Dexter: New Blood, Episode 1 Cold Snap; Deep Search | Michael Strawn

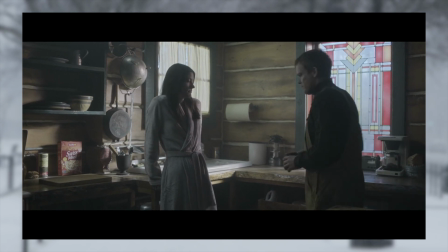[4:16]
Deborah makes a remark about Dexter's plans for the evening. Dexter replies in an uninterested way, showing that his social life is more or less a cover and not genuine.
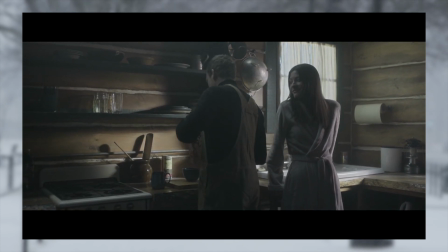[4:25]
He then makes a comment about how cold the area is, and Deborah replies by saying, "You pick this place."
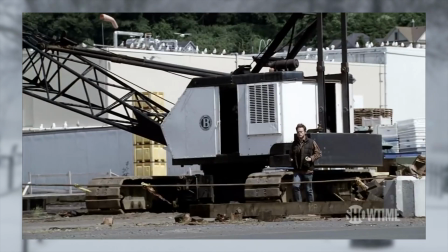[4:30]
It's possible during the time Dexter was a lumberjack, he was recognized by somebody, or at the very least, he was nervous about his identity getting out because of the advancement of technology.
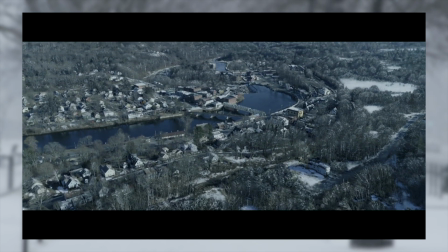[4:38]
This would lead him to move locations once again. He could have moved all over the country, or immediately moved to Iron Lake.
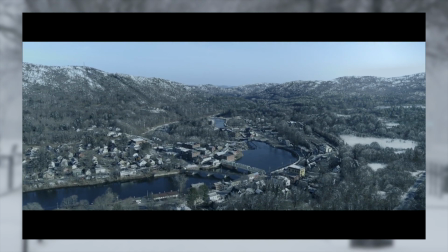[4:44]
The information is unknown. Dexter sits down with Deborah and begins eating his cereal.
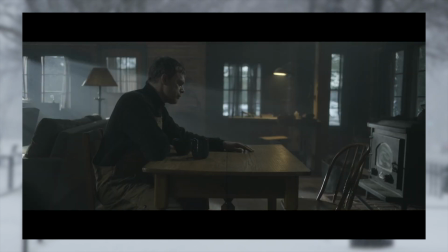[4:49]
However, after a moment has gone by, Deborah disappears, giving us a visual representation of his broken mind and potentially his grief that he puts upon himself.
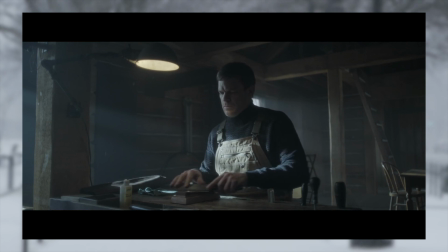[4:58]
Once done with his breakfast, Dexter sharpens a meat cleaver and places it in a leather roll-up knife storage case.
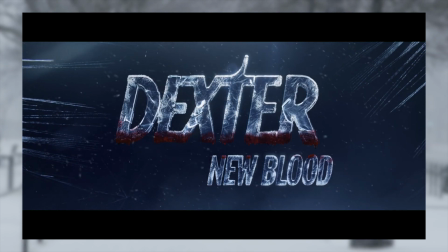[5:03]
The title card then appears, using the element of ice as the texture, possibly representing the slippery slope his life is about to turn toward in the upcoming season.
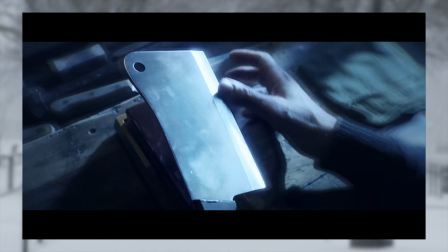[5:11]
We then see a bunch of images from this episode flashing on screen. I won't look over them quite yet because I will analyze them shortly.
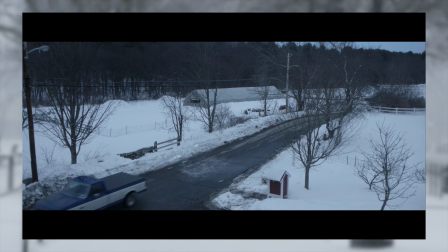[5:17]
In the first scene following the title sequence, Dexter is driving down a road and gets pulled over by a cop.
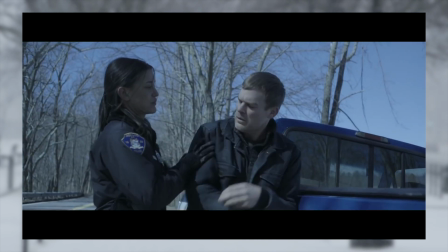[5:23]
The scene rises with suspense, but it is quickly made clear that this police officer is Dexter's girlfriend,
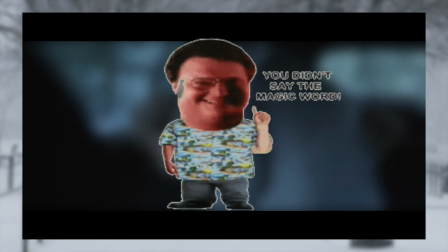[5:28]
Angela Bishop, and they both start having sex in the back seat of the police cruiser. Dispatch radios Angela, and they have to postpone their fuck session.
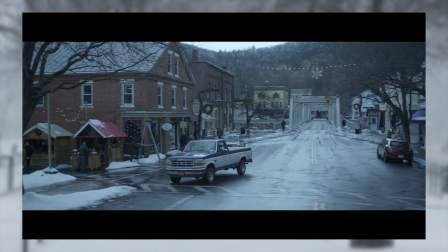[5:36]
Dexter continues his way into town with the song, King of a One-Horse Town.
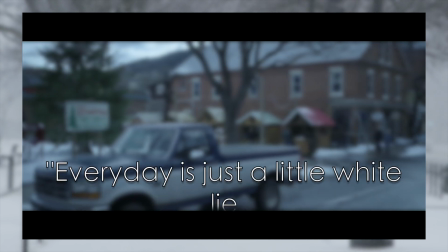[5:40]
The opening lyrics are, "Every day is just a little white lie, telling myself I'm getting by."
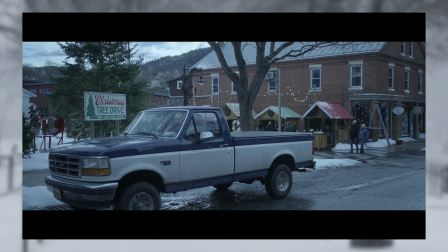[5:45]
The first lyric of the song clearly represents the charade that Dexter has to keep up in order to survive,
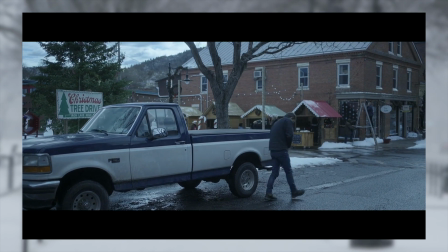[5:51]
while the second line tells us that he also lies to himself internally, claiming that he is getting by, when in actually he's slipping every day.
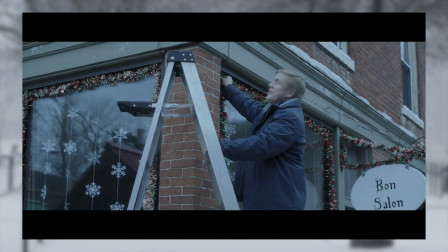[5:57]
Dexter parks his pickup truck and hops out, greeting local inhabitants with open arms.
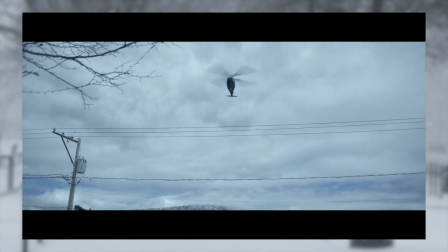[6:02]
A helicopter flies overhead and one of the townspeople says, "The passenger in that helicopter is somebody named Edward Olson."
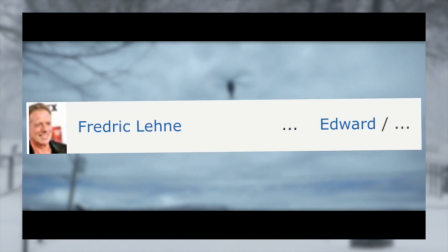[6:08]
After looking at IMDb, there is a person named Frederick Leenan that's playing a character by the name of Edward, but the last name, Olson, wasn't mentioned.
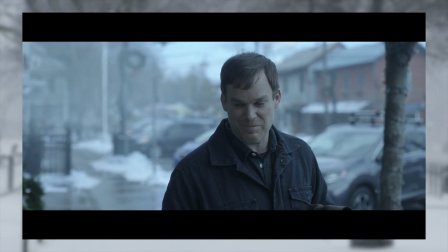[6:16]
Perhaps this Edward could be a key character in this series. I guess we'll find out in the upcoming months.
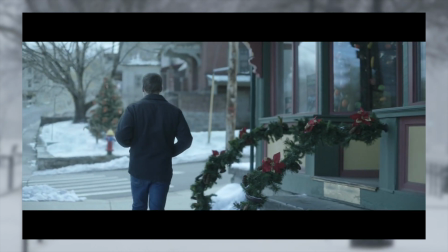[6:21]
After the conversation about who was in the helicopter, Dexter continues to walk until he reaches a butcher shop.
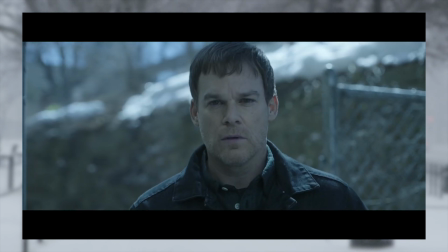[6:26]
A man chopping up a pig catches his eye, and Dexter stares at the copious amounts of blood dripping from the pig's carcass.
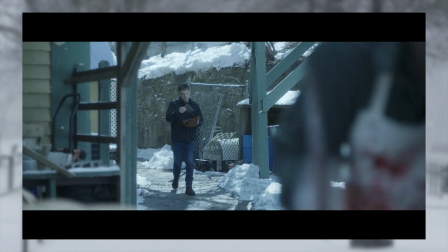[6:32]
After standing stationary for a few seconds, Dexter approaches the man with a sharpened meat cleaver from earlier.
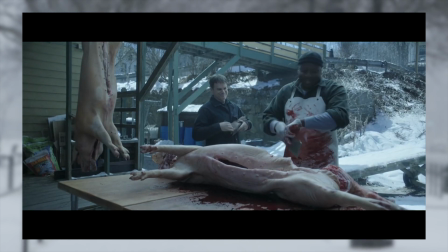[6:38]
We think he's about to kill the man, but instead, he gives the cleaver to him. This scene really signifies the bloodlust Dexter still has within himself.
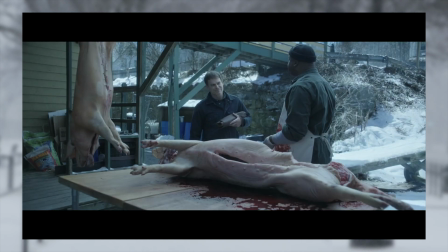[6:45]
Even though he feels an immense amount of guilt from killing Deborah, he is still overwhelmed by his bloodlust.
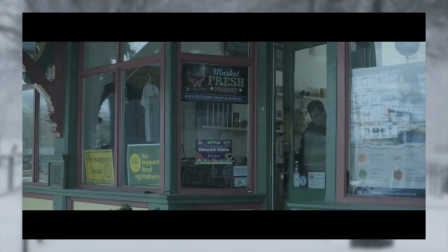[6:51]
The man, whose name is Gig, thanks Dexter and continues chopping the pig. We then jump a few moments and Dexter is coming out of a store with what looks to be pastries.
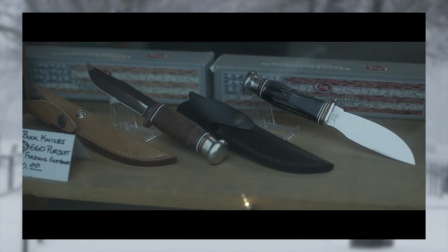[6:59]
He walks a couple blocks until he reaches his workplace, which is a gun store. Before he enters the store, he notices a knife that's in the wrong position.
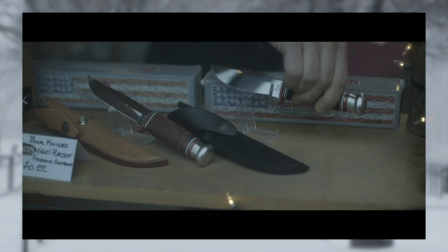[7:07]
He enters and fixes this mistake. This moment could symbolize Dexter's urge to correct his past mistakes.
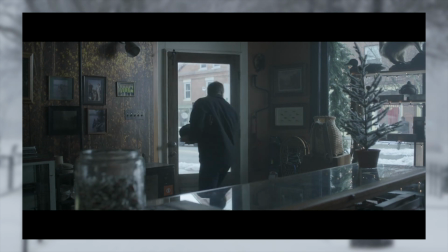[7:12]
A second representation could be the knife pointing downward and then being switched upward shows that Dexter wants to look forward and not dwell on the past.
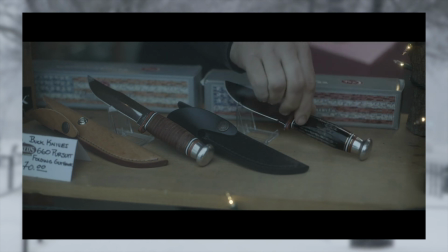[7:20]
Either meaning would make sense given the context of the past seasons. After fixing the knife's position, Dexter prepares for his job.
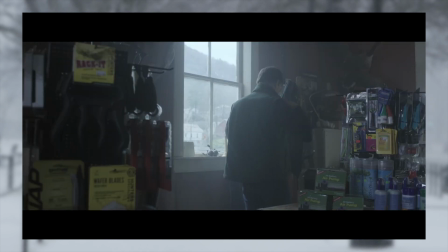[7:27]
He puts on his plastic identification badge, his alias being Jim Lindsay.
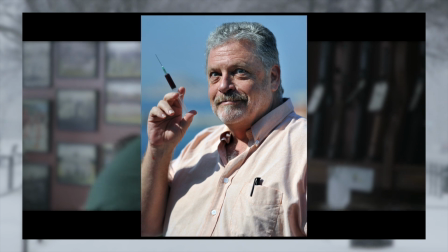[7:31]
For those who don't know, the name Jim Lindsay is a nod to the author Jeff Lindsay, who created the book, Darkly Dreaming Dexter, which the series is based on.
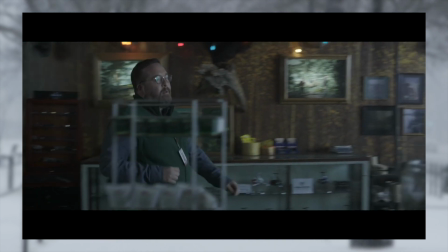[7:39]
Dexter then sits at the showcase, waiting for a customer. Dexter's boss, Fred Jr., then walks over toward Dexter, wondering if he picked up any pastries before work.
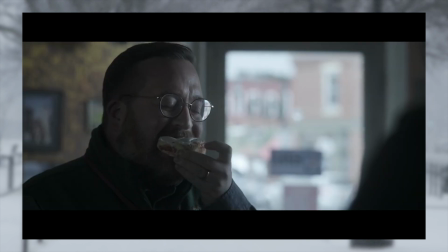[7:47]
Luckily for Fred, Dexter came prepared and gives him one of the pastries. This moment reflects Dexter's old routine of getting donuts for the Miami Metro Police Department.
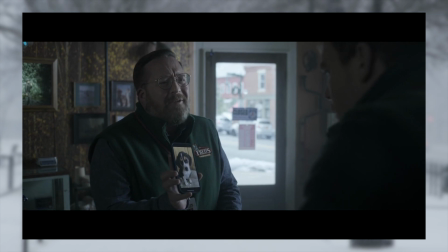[7:56]
Fred starts to talk about how he's going to adopt a puppy with his husband. Fred says his husband wants to name the dog Garfield, but he protests, thinking a dog shouldn't be named after a cat.
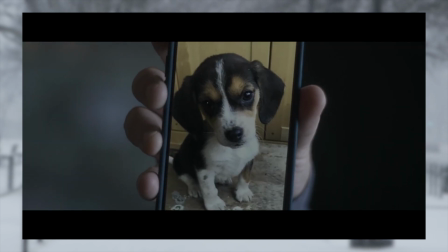[8:05]
He then asks Dexter what he thinks. Dexter says that he's Switzerland in the matter.
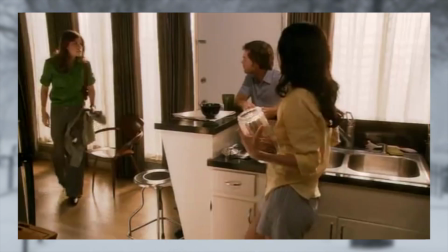[8:09]
Dexter's response is a reference to Season 2, Episode 8 of Dexter, when Lila and Deborah were arguing in Dexter's apartment.
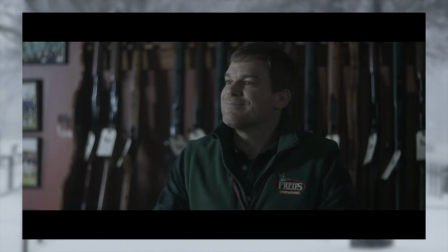[8:15]
After the exchange, two customers walk into the store, one of them clearly having an attitude.
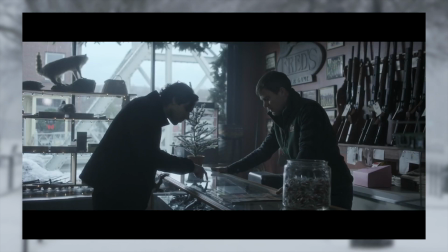[8:20]
This customer's name is Matt. Matt asks for a hunting knife, and Dexter obliges by putting one on the glass showcase.